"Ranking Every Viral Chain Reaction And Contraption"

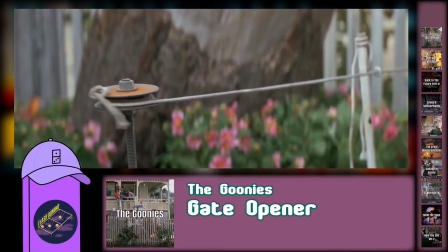(8:17)
Overall, it's a machine of pretty short length, but it makes very good use of front yard elements, and it definitely feels like it belongs in this kind of setting.
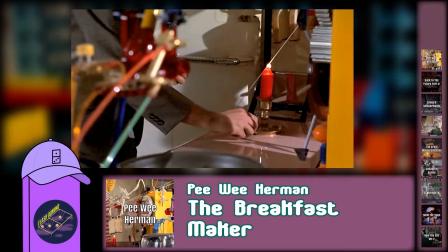(8:23)
I'll put it in B tier. Eventually, the breakfast maker from Pee Wee Herman will get its own video for me, but I'm actually really not a fan of this one.
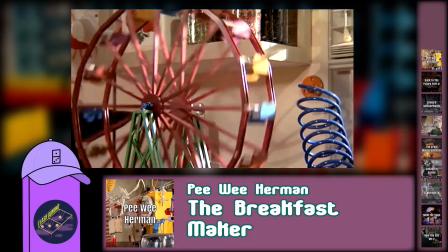(8:29)
Watching it leaves me with so many questions. What is this wheel connected to? How does this dinosaur start moving?
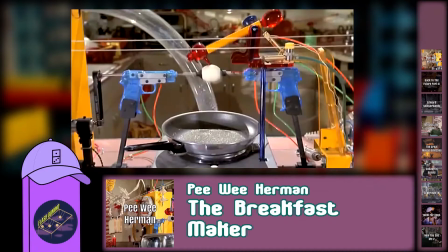(8:35)
There are too many things going on at once, and it goes from toast to egg to pancakes in 3 back-to-back shots,
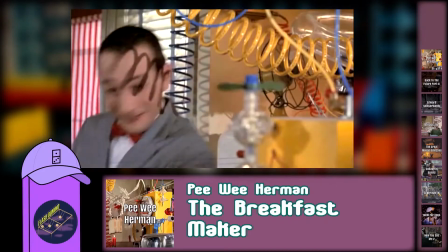(8:39)
and it's clear they're all triggered separately, because this machine really is just a bunch of components stitched together as if it's one unit.
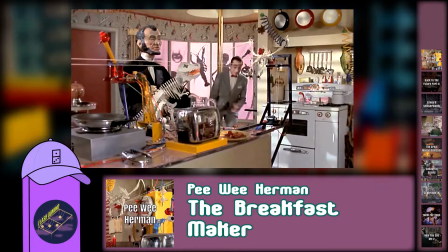(8:44)
Then there's a 2-minute cutaway where Pee Wee Herman goes to brush his teeth, and then when he comes back, the entire breakfast is just kind of on the plate with no indication to how the machine got it there.
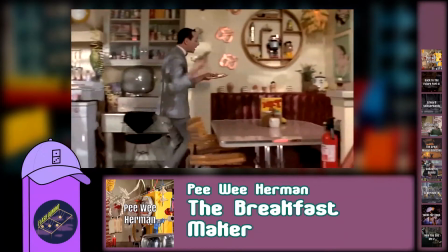(8:53)
So I don't care that this is one of the most iconic machines in cinema, or one of the most whimsical purposing of objects.
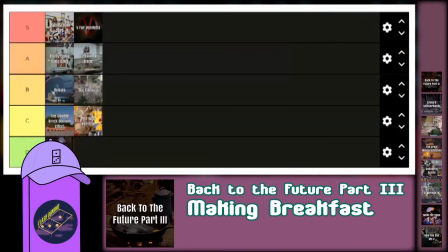(8:58)
This machine is C tier. You can't change my mind. Okay, I promise I'm not going to rant about more than one breakfast maker, but now we have the breakfast machine from Back to the Future Part 3.
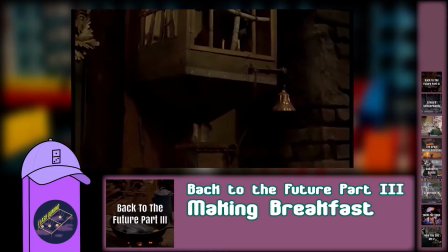(9:07)
And this one at least does have a smooth path of action with a left to right sequence of steps, so yes, watchability points there.
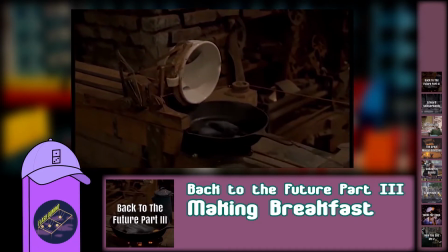(9:13)
Some of the connections are strangely non-existent, like the pulling of the pan, but at least the next motion starts where the viewers are already looking.
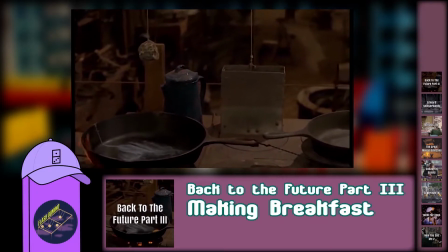(9:19)
So good object utilization and pacing is just kind of a short machine, and I wish some of the connections were a little more clear.
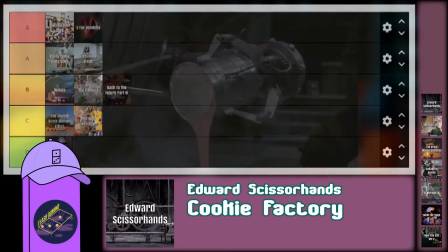(9:24)
I'll put it on B tier. Now we have the Cookie Factory from Edward Scissorhands.
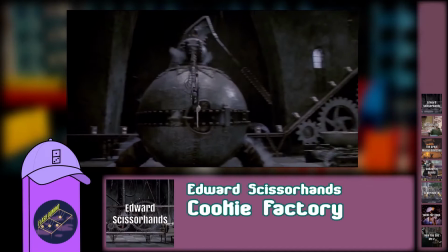(9:28)
Do you remember when I said Chitty Chitty Bang Bang was mechanical, but at least had understandable chain reaction concepts and doesn't feel like a factory? This machine has the polar opposite feel.
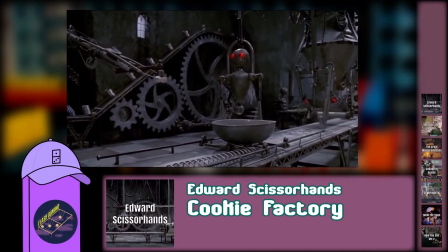(9:36)
It feels like a factory, and wouldn't you know it, it literally is a factory. You could not recreate these kinds of motions unless you're doing it mechanically.
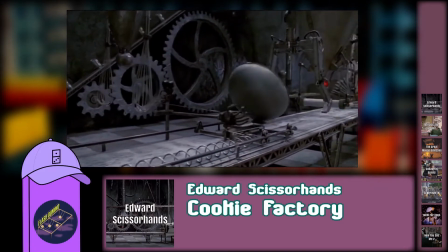(9:43)
So chain reaction? Sure, but more like an assembly line with no visible connections. It's a C tier.
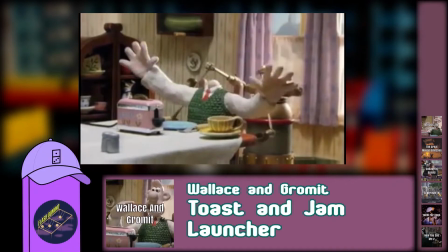(9:49)
Moving on to the Toast and Jam Launcher from Wallace and Gromit. I don't know much about Wallace and Gromit, but I think maybe Wallace makes a lot of contraptions?
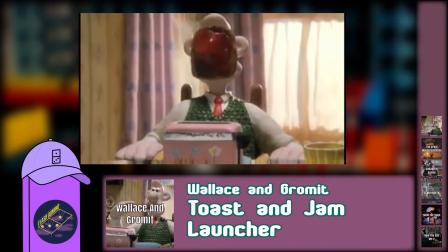(9:57)
There isn't really much to talk about chain reaction wise for this one because it's so short.
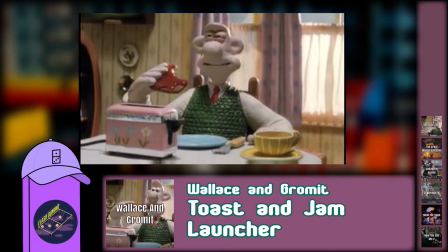(10:01)
It doesn't consist of any sequences or concepts, and honestly, kinetic art probably wasn't what the production team was going for, so unfortunately, it's a D tier.
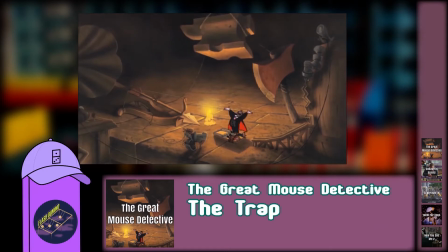(10:09)
Now we have Ratigan's Trap from the Great Mass Detective. This machine runs a little differently than the others on the list, because Basil sets it off early to avoid getting killed by it.
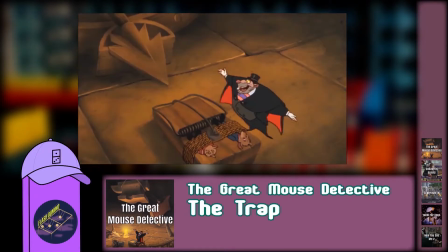(10:17)
Looking at Ratigan's original design, there are no connections to be seen besides a single string, so there's no telling how they all get triggered just by looking.
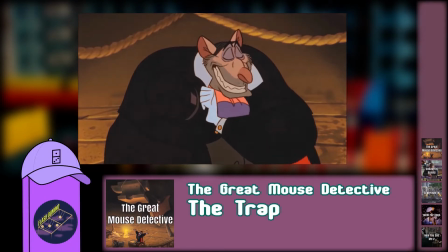(10:24)
The chain reaction leading up to the early set-off is literally just a marble track, so I can't give this setup much for originality.
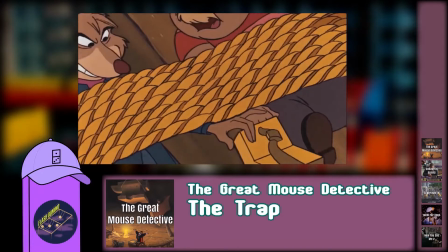(10:30)
And I know I'm not judging animation, but like, come on, at some point you gotta draw the line between intentionally zany and just ridiculous.
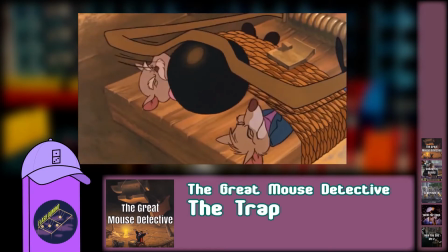(10:37)
Like, the ball's not even in the corkscrew, it would fly right off, and what is this? Basil foresaw all that happening based on some impromptu calculations?
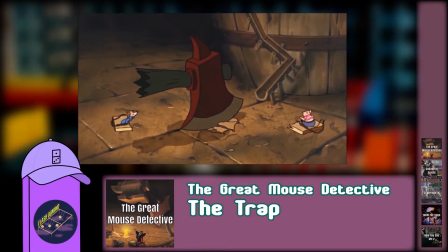(10:44)
It's just funny that the production team probably sat down and said, okay, we need to think of some reasonable and foreseeable way for this machine to get set off alternatively, and this was the best they could do.
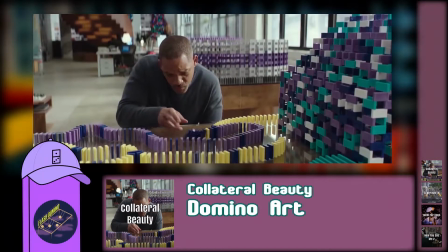(10:53)
Get in the D tier. Okay, how about we talk about something better, like the Domino art from Collateral Beauty.
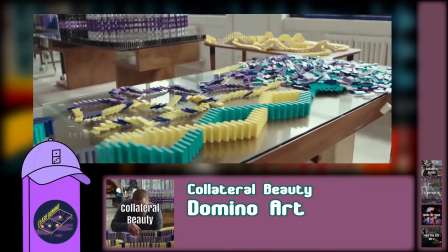(10:59)
This is one of only 2 movies on this list past 2010, and this is everything I hope chain reaction art can start to look like in the times to come.
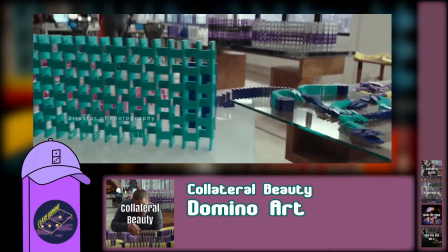(11:05)
It's a little less cohesive than what I'd consider to be S tier work,
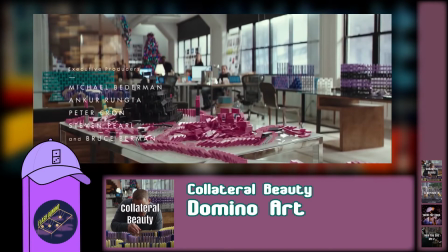(11:08)
probably because the production team asked for busy shots with multiple structures falling at once, rather than a neat sequence of well-placed,
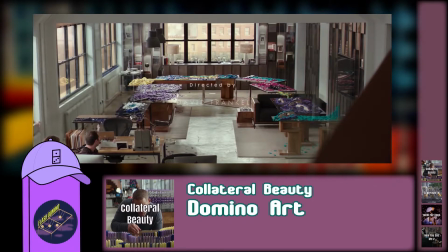(11:14)
deliberate techniques. But the chain reaction logic is super sound. A project like this would definitely work in one take, and I know these builders know their stuff.
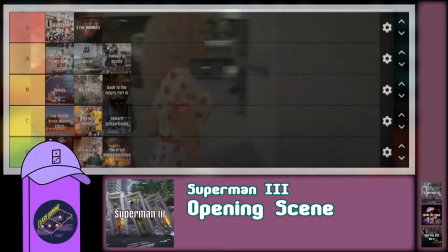(11:21)
Very solid A tier. Okay, the opening scene from Superman 3. Back to talking about garbage.
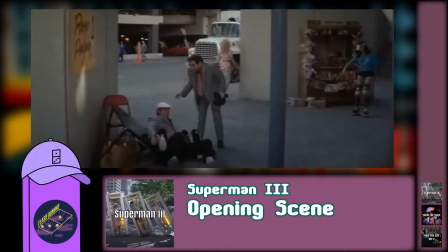(11:27)
Just like Home Alone, this scene is brought up occasionally in chain reaction discussions for being, another human-powered sequence of events.
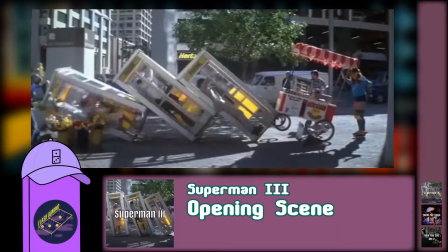(11:34)
So for the same reason that Home Alone is D tier, Superman 3 is also D tier. No more of this, please.
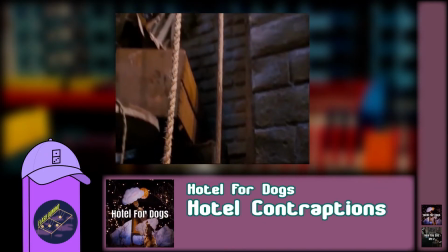(11:40)
The hotel contraptions from Hotel for Dogs are up next. I like the practicality, but honestly, these are just kinda forgettable.
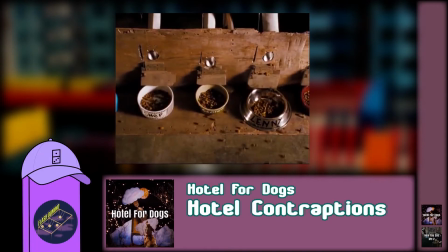(11:47)
Like, by the late 2000s, the whole whimsical, prop house looking machine that's focused almost entirely on usefulness trope just seemed really common for chain reaction art,
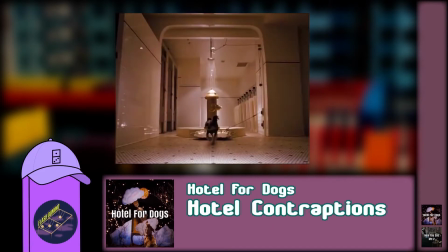(11:55)
and even then these machines have nothing on any of the machines in movies before them. This movie doubles down on the really short, really mechanical contraptions kind of feel,
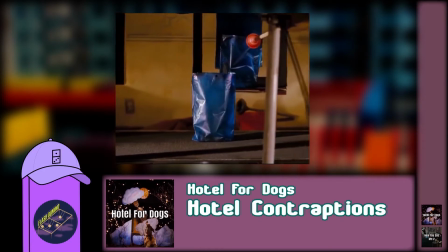(12:03)
with nothing memorable enough to actually dive into, and I'm led to believe the film only shows the final steps like the shoe kicking the door,
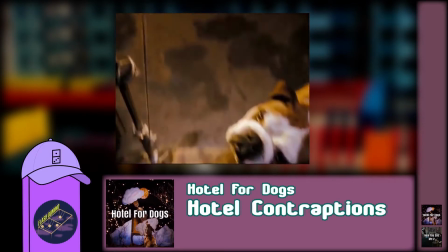(12:09)
or the finger pushing the buttons, because there's probably not much else to the machines connection-wise. But still some cool concepts, I guess.
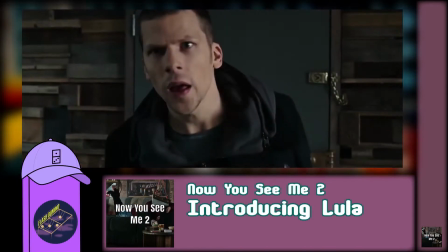(12:15)
C tier. The last one on our movie list is the machine from the Introducing Lula scene from Now You See Me Too.
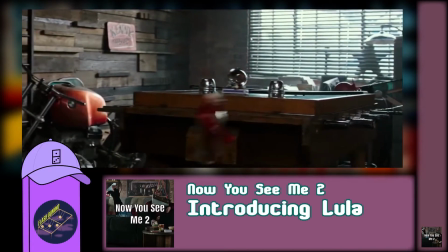(12:20)
This machine is short and sweet, and the integration of magic tricks like the 3 cups or the teleporting flowers are fun.